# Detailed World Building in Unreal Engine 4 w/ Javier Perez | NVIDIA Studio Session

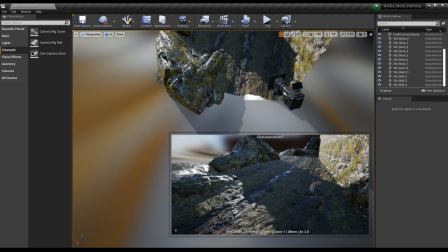[16:39]
and we can keep fiddling with this forever but i think i'm just gonna leave it here maybe just move
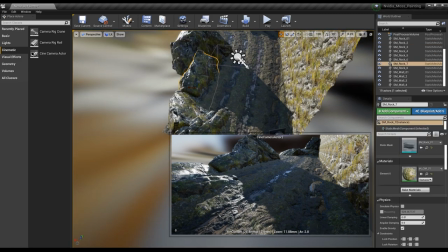[16:44]
this guy slightly back a little bit cool
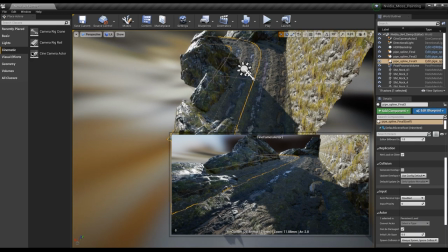[16:55]
one other thing that we can do is we can actually do another duplicate here if
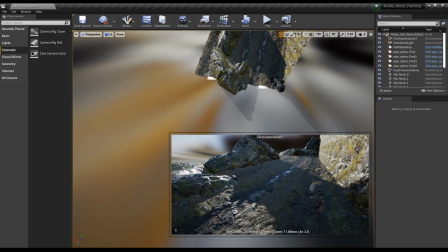[17:00]
we're having some trouble here so maybe move this guy back we'll probably just end up covering that little spot with foliage just to give the impression of something's there cool
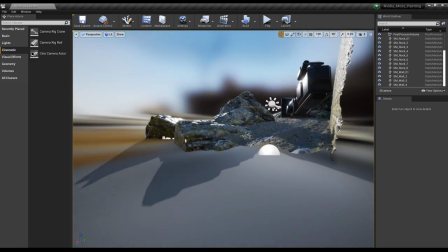[17:15]
so let's go ahead and unpin this guy and move on forward here
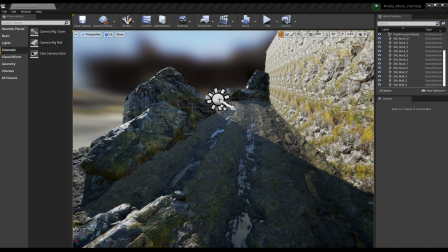[17:23]
once you're happy with your layout let's go ahead and go back into that um
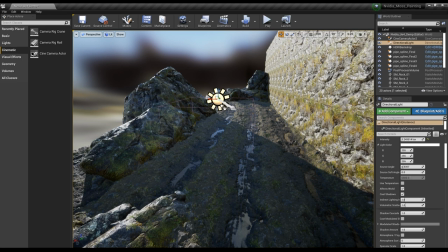[17:29]
that one directional light that we placed and let's go ahead and mess with those settings a little bit um
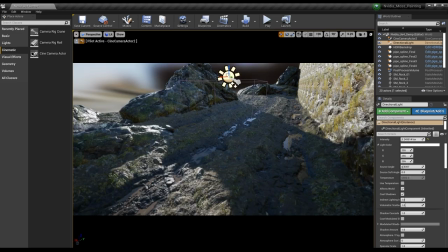[17:35]
let's actually just go into the hector and now that we're in here we can start messing with some few settings here so i like using temperature i feel it's a lot quicker than changing your light to be either like warm or cool so let's go ahead and do that this guy and And again,
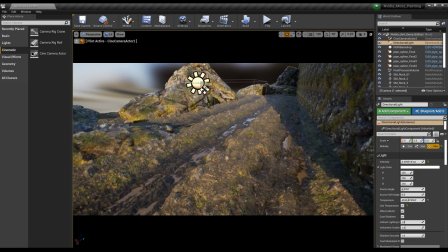[17:55]
I'm just gonna start rotating this guy to kind of try to get some dramatic shadows or something like that.
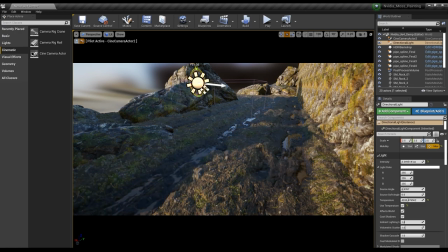[18:02]
So, I thought that looks kind of interesting.
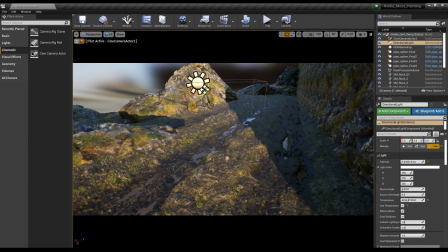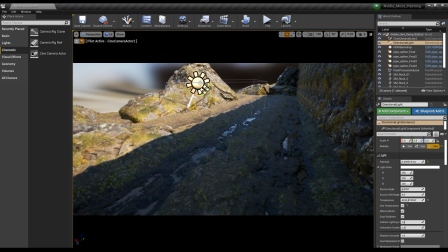[18:14]
Okay, maybe.
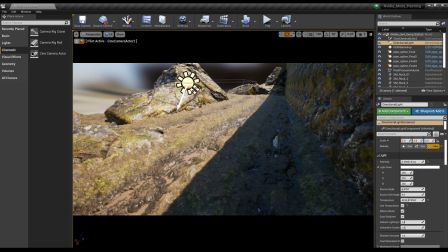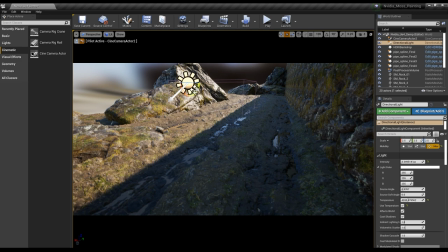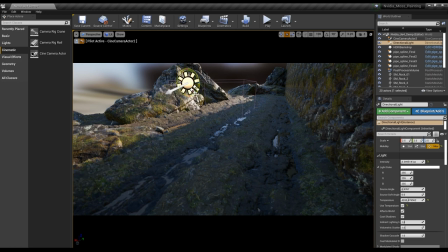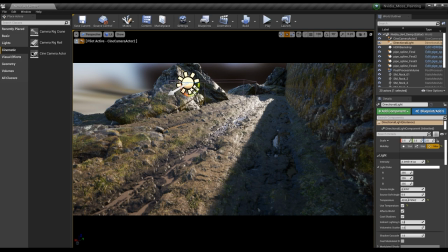[18:33]
Cool, this might be more or less the kind of lighting that I had in the final scene. So we'll just keep it like that for now. Gonna mess with some of the source angle. make sure cast shadow is on this point it's just kind of playing around with the different settings
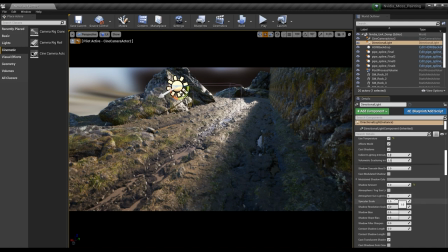[18:53]
here there are a few that i know i i like turning on so i'm just trying to find where those are here specular scale uh the specular scale um kind of helps
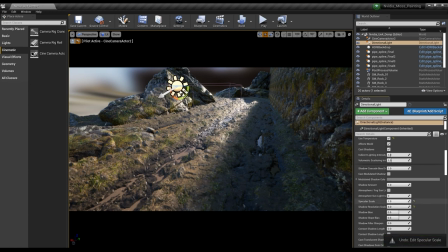[19:08]
the specular response on your object so if you think you're getting too hot of highlights feel free to turn that down here we go the shadow length so by default unreal always sets this to zero in my opinion once you start uh cranking
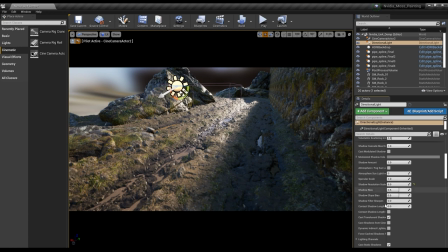[19:25]
this guy up to one you'll notice like for example even here if we have that zero by default we're not getting a lot of shadow based on the normal information but once we start pushing this out you can see now we're getting those nice shadows coming from the information that we have here
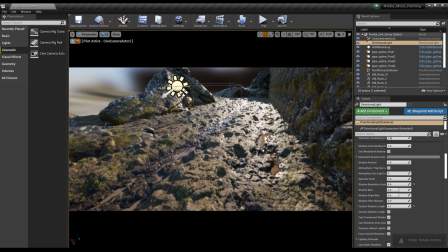[19:42]
so always keep that in mind when you're turning this guy on
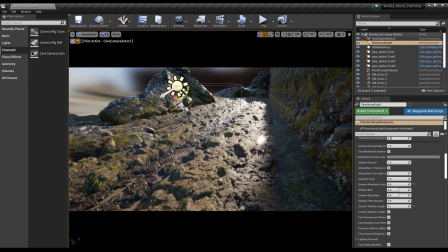[19:48]
oh and i'm liking i'm actually liking this highlight that we're getting there so
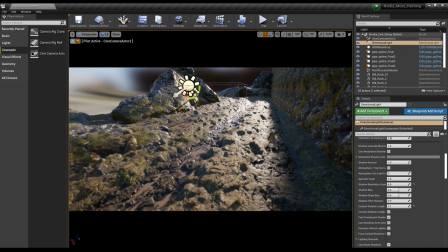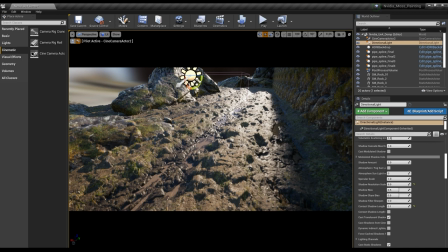[19:57]
cool because you're controlling the camera now any sudden movements um that's
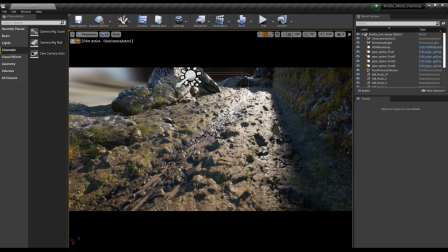[20:04]
what your camera will be moving forward so keep that in mind all right let's
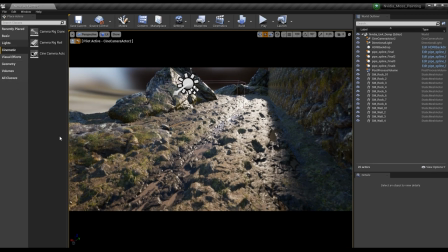[20:16]
bring in another part of another big part of this um just scene is just the overall fog so let's go ahead and drop in some believe those atmospheric sorry not that
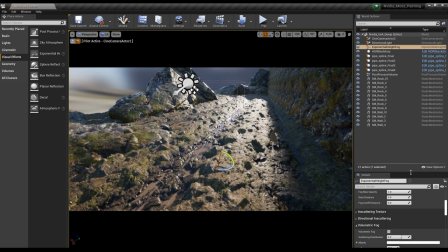[20:29]
one exponential there we go and let's start tweaking these guys